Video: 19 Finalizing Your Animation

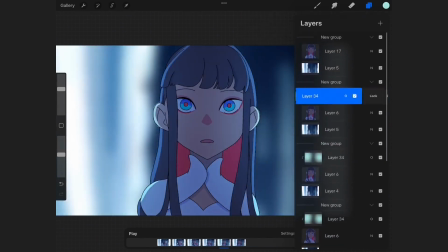1977s
It's very helpful when you want to add special lighting and coloring effects to your characters,
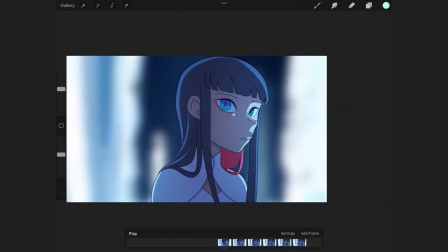1982s
because by duplicating your assets between groups, you can have consistent textures and effects.
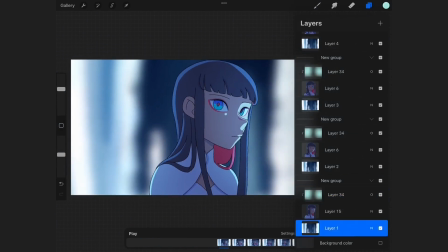1991s
Also, by using the combination of layer groups and clipping mask,
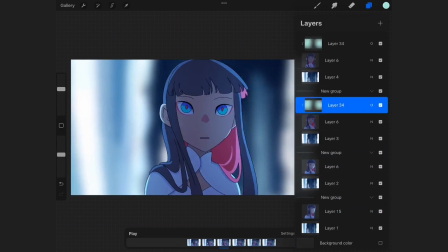1995s
you can also take advantage of Procreate capabilities as an illustration software and add
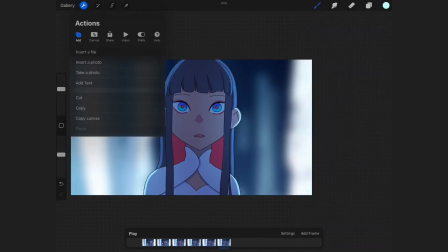2001s
texture using brushes and features that are not normally seen in conventional animation softwares,
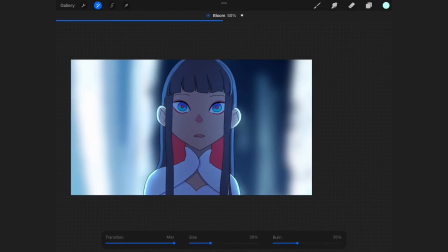2007s
such as the noise, chromatic aberration, and some texture filters that Procreate have. This is actually half of the reason why some of my animations look so unique.
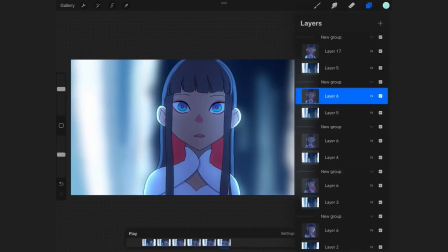2025s
It's because the compositing elements themselves are not very common in the industry.
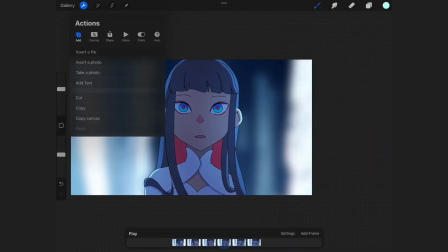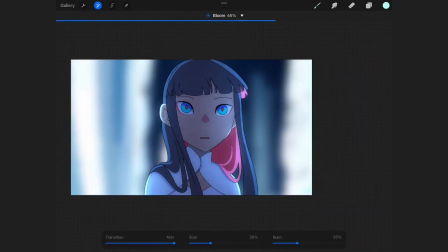2040s
Moving on to the actual environmental lighting, these are used to bring the elements of your shots together.
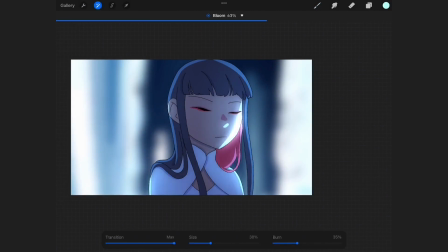2048s
So you want to add effects that change both of your character and the environment lighting.
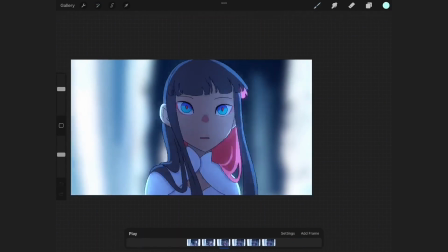2059s
By using these types of connecting elements, you will create the illusion of the environment affecting everything in it equally.
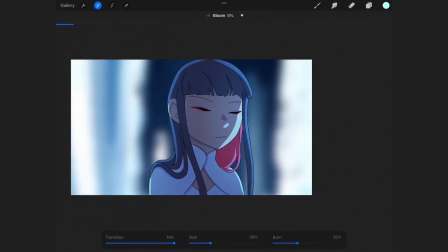2071s
For these types of effects, I use layer modes which affect the line art or have effects with opacity,
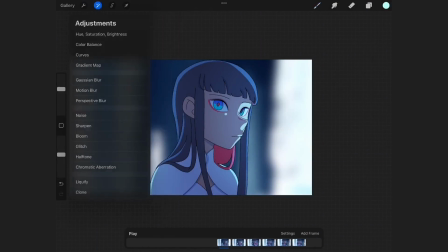2079s
because changing the amount of contrast between the character elements themselves, such as your coloring and your lines and your details,
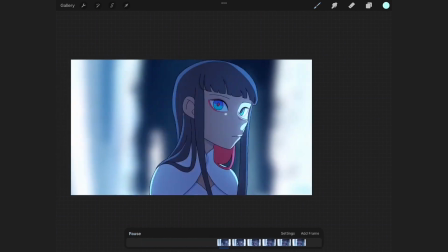2087s
gives them more depth and also makes it so that they really get into the environment, because the lines
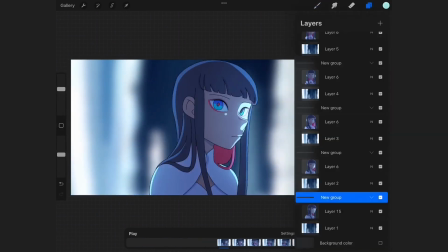2095s
are affected in the same way as everything around them.
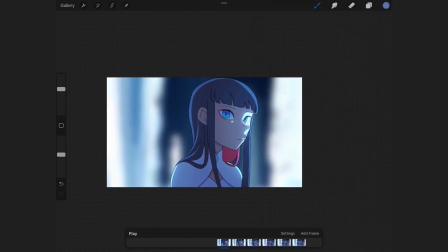You will also want to consider how the character being in the environment affects the environment itself.
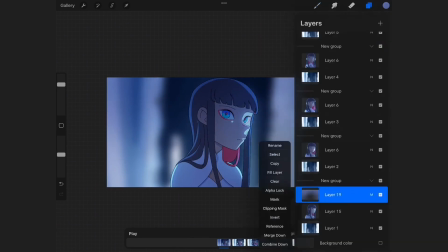2110s
You will need to add shadows to the areas the characters interact with, or change your lighting situation if there are moving light sources in your scene.
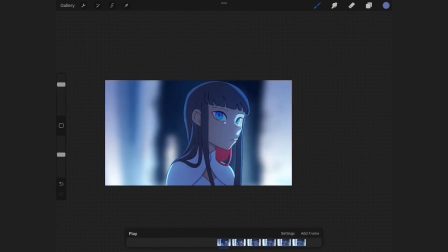2120s
In these cases, you need to make sure that your lighting in the background itself is done on a separate layer, because you wouldn't want to have a duplication of your shading if your character is going from a light to shaded area.
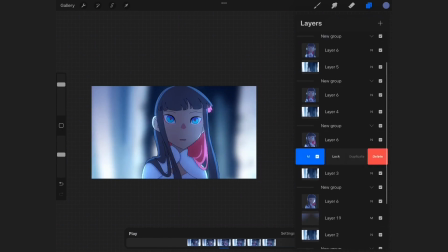2139s
This is also where the selection transformation tool comes in handy,
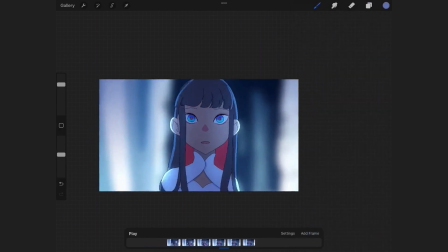2144s
because in Procreate you have the option of transforming your selected elements on different planes,
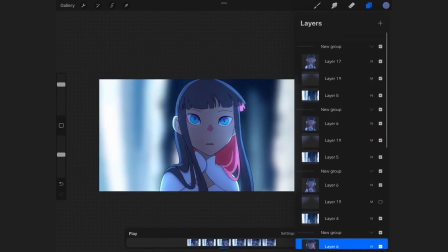2153s
which allows you to use your consistent assets from your
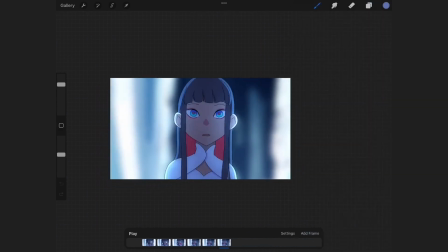2157s
test frame and then shift them around the environment with the correct perspective, depending on where they are in the background. Of course, you can try and draw them correctly for each frame,
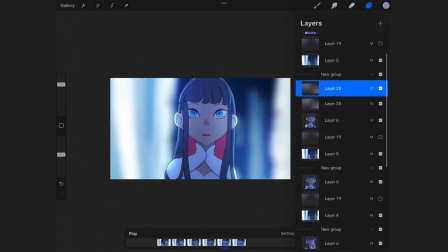2171s
but this is more difficult, and usually will have less consistent results.
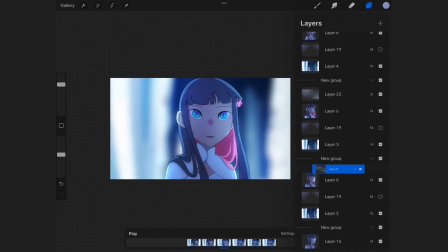2177s
If you plan your test frames well, you will have all the elements that you need to have those changes.
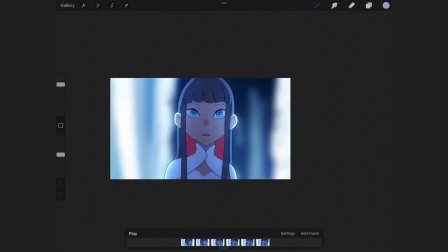2186s
And this is why, when having scenes with interactive lighting, you need to have a blank and modified versions of your lighting assets, because they will be hard to duplicate between frames without having a base version.
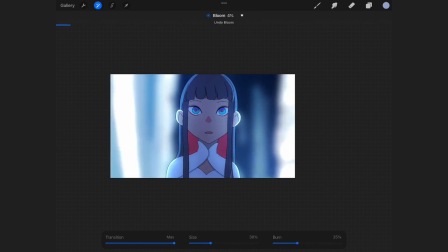2203s
The last features, which are very useful to putting your character in the environment, are the glow and blur effects. These are under the category of modifications in the Procreate features.